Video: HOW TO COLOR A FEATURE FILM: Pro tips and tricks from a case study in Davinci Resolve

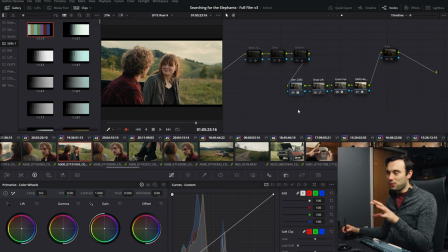(3:55)
We landed on a very light-handed 2383 look, and I'm actually using a LUT here, but the LUT is actually something that it's a combination of both some previous work that people had done as well as some power grade that I had mixed together.
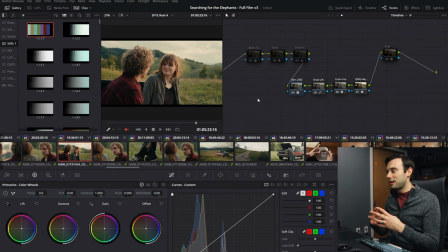(4:11)
For ease of playback, I ended up just baking it all into a single LUT just to throw into here. But the thing to know about it is it's pretty light-handed. A lot of those elements that we were looking for as far as the global look, things like trying to not have blue bias towards magenta and trying to make sure that the greens of nature lean a little more golden,
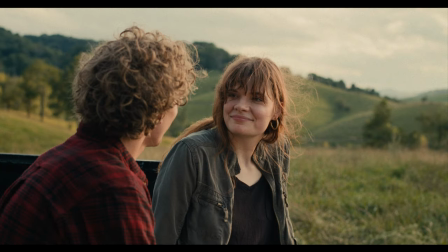(4:29)
those are the elements that were included in this LUT. And you can see how the sky is not leaning magenta, although the sky really didn't have any magenta to begin with in this scene. The greens, the highlights of the greens are especially leaning a little more towards the warmer tones.
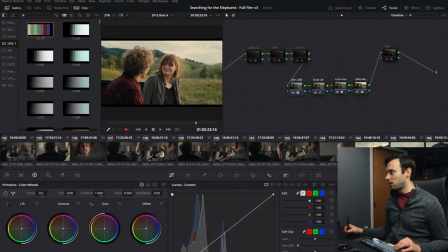(4:43)
The shadows in general are getting a little bit of cooling. I'll show you here, if I jump over to just kind of a gray ramp,
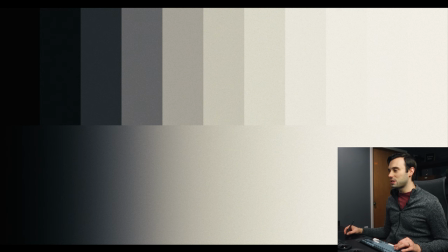(4:50)
you'll see the overall kind of split toning happening of just our global look. So a slight bit of warming in the highlights and a little bit of cooling in the shadows there. From there, we had this little bit of a shadow lift, and it's not a lot going on,
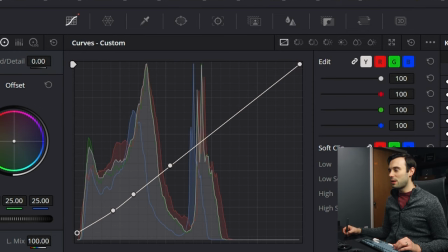(5:04)
but it's just that little bit to sort of scooch up the bottom end of the image and make sure we're not clipping any detail.
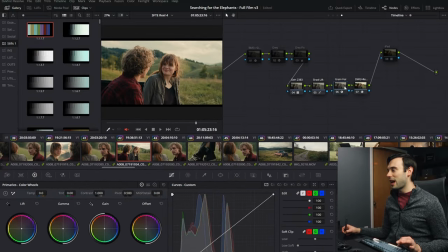(5:10)
Then we have some grain and very minor halation happening, and then kind of the DaVinci-wide gamut to Rec. 709 color space transform on the end of the image. Just to show you kind of what that halation is doing,
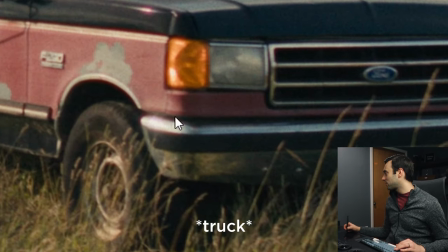(5:22)
if we were to zoom in really close to the edge of this tractor here, right on this kind of like silver spot, let me disable the halation, and now let me enable it. Do you see how when we disable it, it's a little more clean around the edges, whereas I enable it, we're getting this little more of kind of a glow.
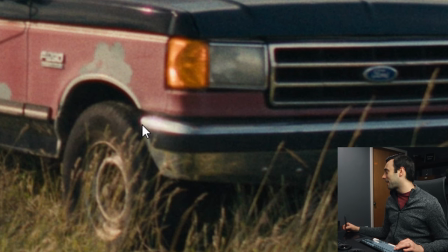(5:39)
It's incredibly small and minor, but I think it's a great little example of what the halation can do.
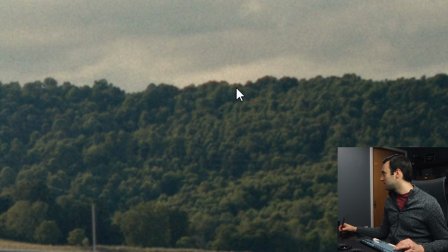(5:44)
As well as if you look up here kind of on the edge line of the trees, if I pull the halation and grain out, it looks like that, pretty clean. I add it back in, we get this slight edge of this kind of warm halation edge, which I think is beautiful. So that's a good look at the foundation that the film was built upon.
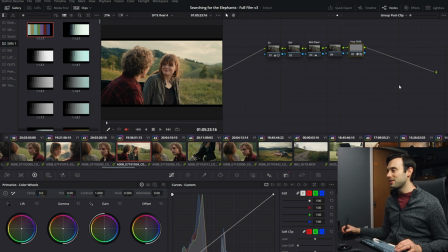(6:01)
Now I'm going to move from the timeline level to the group post-clip level, and this is where we kind of did most of our scene-wide adjustments. So the adjustments we did scene-wide were actually really subtle. The first thing was a very small exposure adjustment to bring us to the place we were looking for, as well as we slightly backed off the contrast.
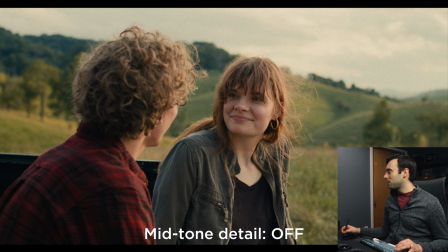(6:19)
The balance was great. We faded in a little bit of mid-tone detail,
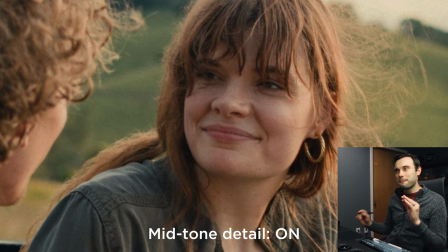(6:24)
and mid-tone detail was one of those other story dials that kind of throughout the process we were tweaking of
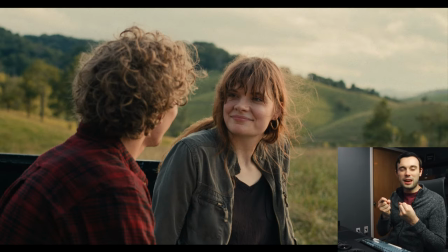(6:29)
does this scene need to feel you know a little harder we could you know dial that mid-tone detail up or a little softer and we could dial it back. From there the only thing left was a very very slight bit of desaturation with this right here. It's really hard to notice it if I toggle it on and off it was really subtle.
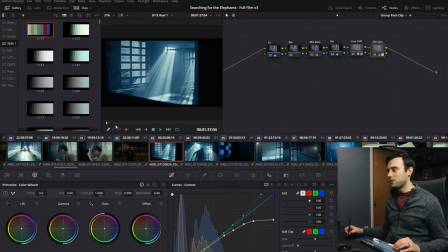(6:47)
So let's now jump over to the beginning of the film and look at what happens when we start to turn some of these story dials as it were up.
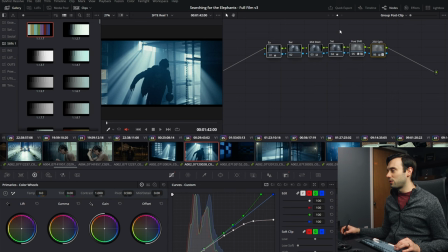(6:53)
So this is a good example of where we can see a couple of these story dials in action. So keep in mind that the timeline level nodes I haven't adjusted at all. But on a scene-wide level, let me back these out and show you what's happening. So overall we did a slight exposure up for the scene and we kept the contrast where it was at.
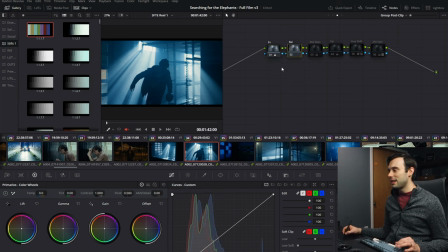(7:11)
We liked the level of contrast. Overall image balance was in the right place,
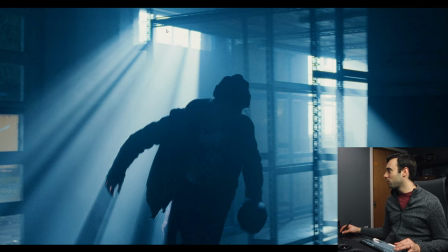(7:15)
but we did a nice little bit of upping the mid-tone detail to give a little more clarity and edge to some of the elements in the image.
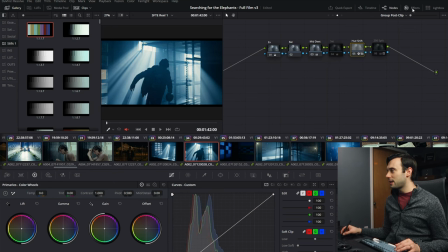(7:23)
And I'm going to skip over this node right here and jump to this. So Hue Shift is a plugin that I've been playing around with from Pixel Tools. It's a very similar tool to what kind of curves do over here in the Hue Versus, but I've been like experimenting with it.
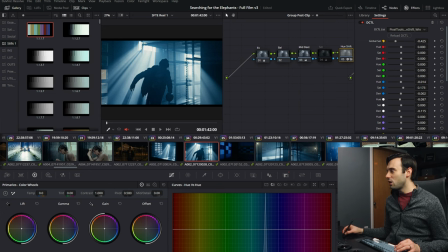(7:39)
What I did was I pulled out saturation in this node, but tried to leave a little more of the blues in place.
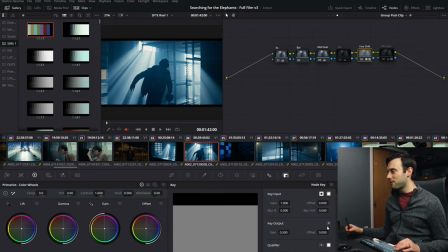(7:46)
So that's kind of what's happening in this node. But you'll see I've only faded it in about 50%, so we're not using all of its effect.
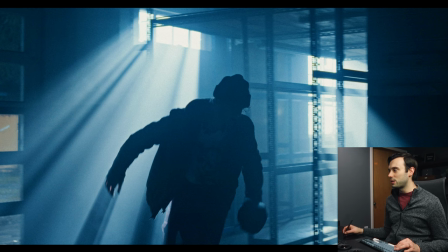(7:53)
So I'll pull this out for a second. Here's what it was before. We've pulled out some of the saturation. I wanted some additional saturation pulled out, but in an even way, not biasing it towards a certain color.
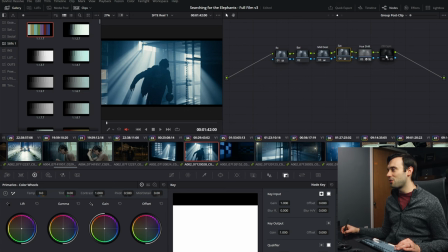(8:04)
So I pulled out a touch more saturation with this node. And then right here at the end, we used,
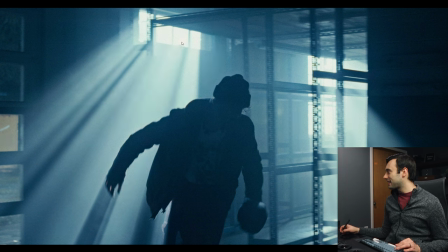(8:09)
if you look in the highlights here we introduce some of this kind of yellowish green tone into the highlights so let me back it out and add it this was that color we talked uh in the beginning about that idea of adding that color of that you know prison or emotional prison we started fading this color into the highlights when we wanted to lean into
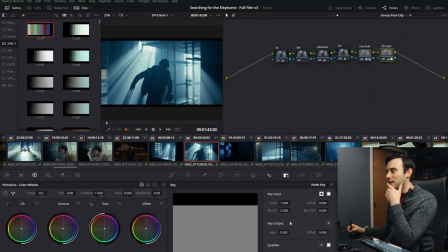(8:27)
that uh so i've only got about 50 of it um in at this moment in time but that kind of shows you what it does you might be able to see this
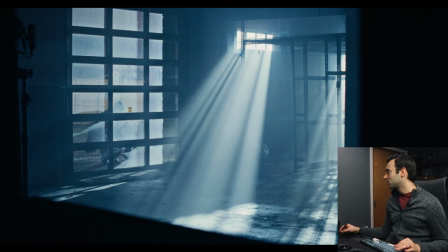(8:34)
effect even better in the wide shot so let me pull off the uh the highlight adjustment so it's a very clean white, almost a clinical white in there. And let me bring back in some of that yellowish green highlight and you got it. This was largely inspired because certain daylight film stocks tend to have this reaction in the highlights. So we thought, what if we use this as a storytelling element and we can fade it in and out based on where it works.
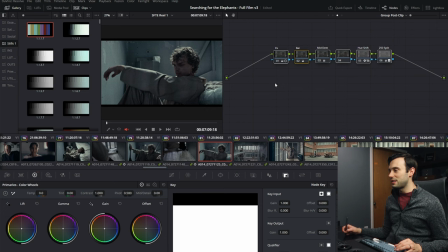(8:56)
You can also see how this plays out in this prison scene. So let me take off the scene wide adjustments.
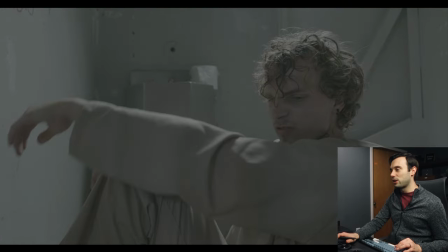(9:02)
So basically what we have is we have the, you're now looking at kind of the camera log image.
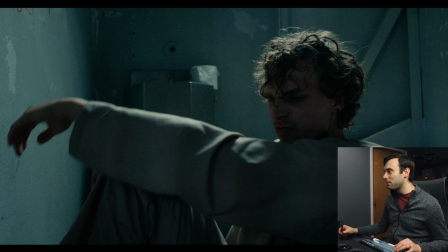(9:07)
This is with that baseline, those timeline adjustments we talked about earlier being in place.
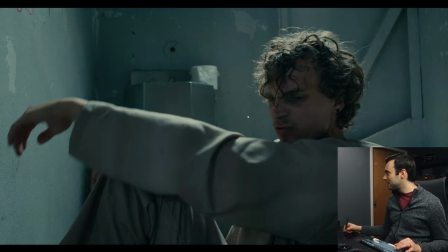(9:13)
And then on the scene level, we thought things needed to be a little bit brighter so we could see some detail in the face as well as pulling back the contrast a bit further, just not making sure the image doesn't pop. Overall, the scene balance, we were feeling like we were getting a little too much green in the image, so we just balanced out the green slightly,
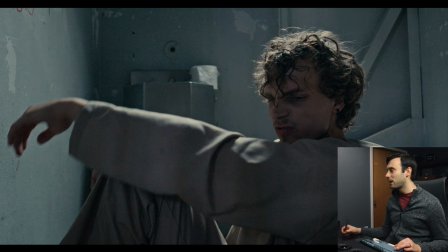(9:31)
fading in a good chunk of that mid-tone detail you'll especially see that in his hair right there and then we have this desaturation and that desaturation once again is letting a few more of the blues through and that's at about 70 percent and then we bring in this uh this kind of
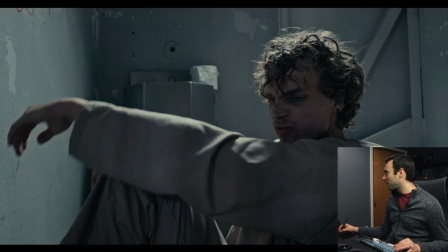(9:47)
prison highlight color uh you'll notice that especially in his hair right here so this is off and on if you look at his arm here we see it off and now it's on and that's how we're kind of building this scene-wide look let me pull that all out and all on that's giving
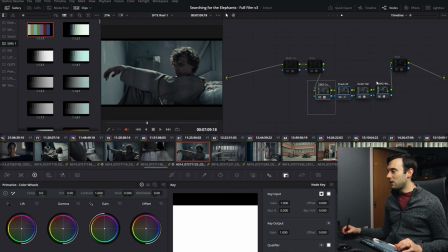(10:01)
us the look for this scene and keep in mind all of that is happening underneath some of these timeline nodes and those timeline nodes are really
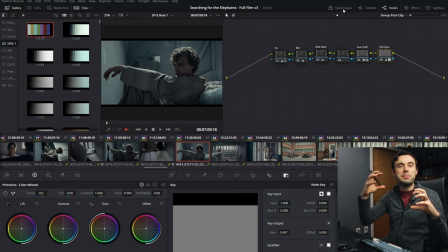(10:09)
starting to help us get a consistent foundation for us to build upon so we're not trying to reinvent the wheel every scene we've set kind of a nice gentle baseline for us to work off of and then we can use those story dials on a scene by scene basis we do get a
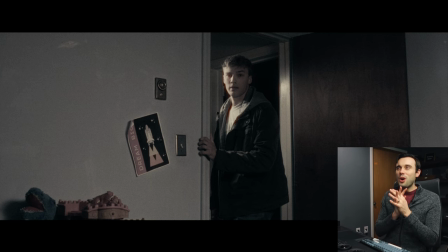(10:23)
number of scenes with flashbacks in this film, and one of the ideas we experimented with was, would it be possible for us to make the flashbacks oversaturated so that they can see that, you know, this was the character's past, and it's very present in their minds due to that oversaturation, so that when we jump to the present, it shows that the characters are maybe like living in the past.
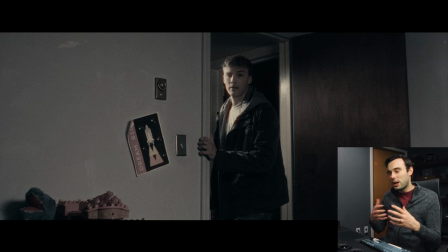(10:43)
You know, the present is not as vibrant as it should be. We ended up experimenting with that and realized it didn't really work. You know, visually it didn't make sense, so we ended up going a more desaturated route for the flashbacks.
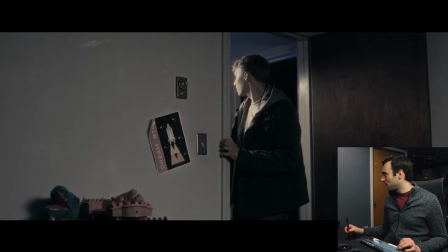(10:55)
One of the things that we will notice is, let me jump to a future shot here, we wanted it to be almost black and white,
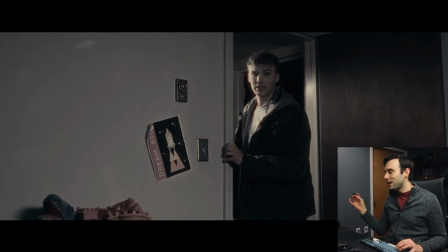(11:02)
but we wanted to allow the police lights to shine through so it's not quite black and white.
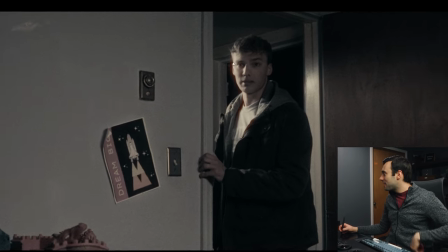(11:08)
It has a little bit of a warm highlight to it, but then the halation, kind of that red glow and bloom that's happening,
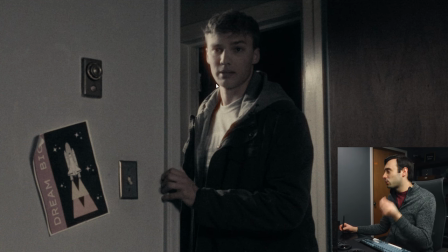(11:15)
is much more noticeable and still maintains its red saturation, so that is happening after the desaturation.
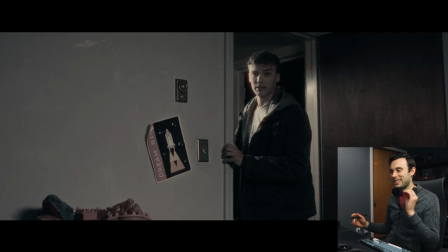(11:22)
It's a cool effect that I think served the story well here.
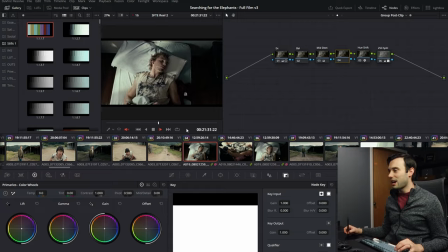(11:25)
This is a scene where the main character Jason goes through a bit of a detox, and this also shows you how some of the story dials can be used.
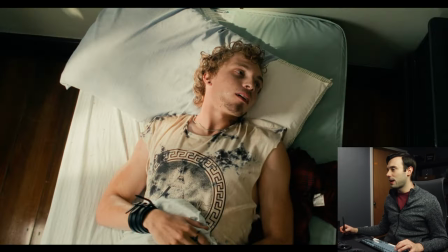(11:32)
So let me pull off any adjustments we made to this scene. So right here, you're looking at an image that is just with our gentle-handed global adjustments going on at the timeline level, and if you look at this, it feels like a very nice and pleasant morning, but we don't want it to look and feel that way. So what did we do?
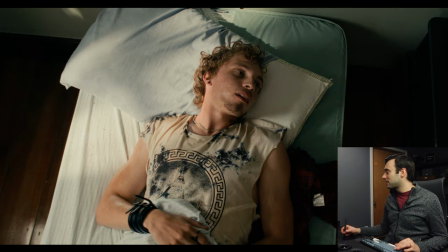(11:48)
Well, we first looked at overall exposure.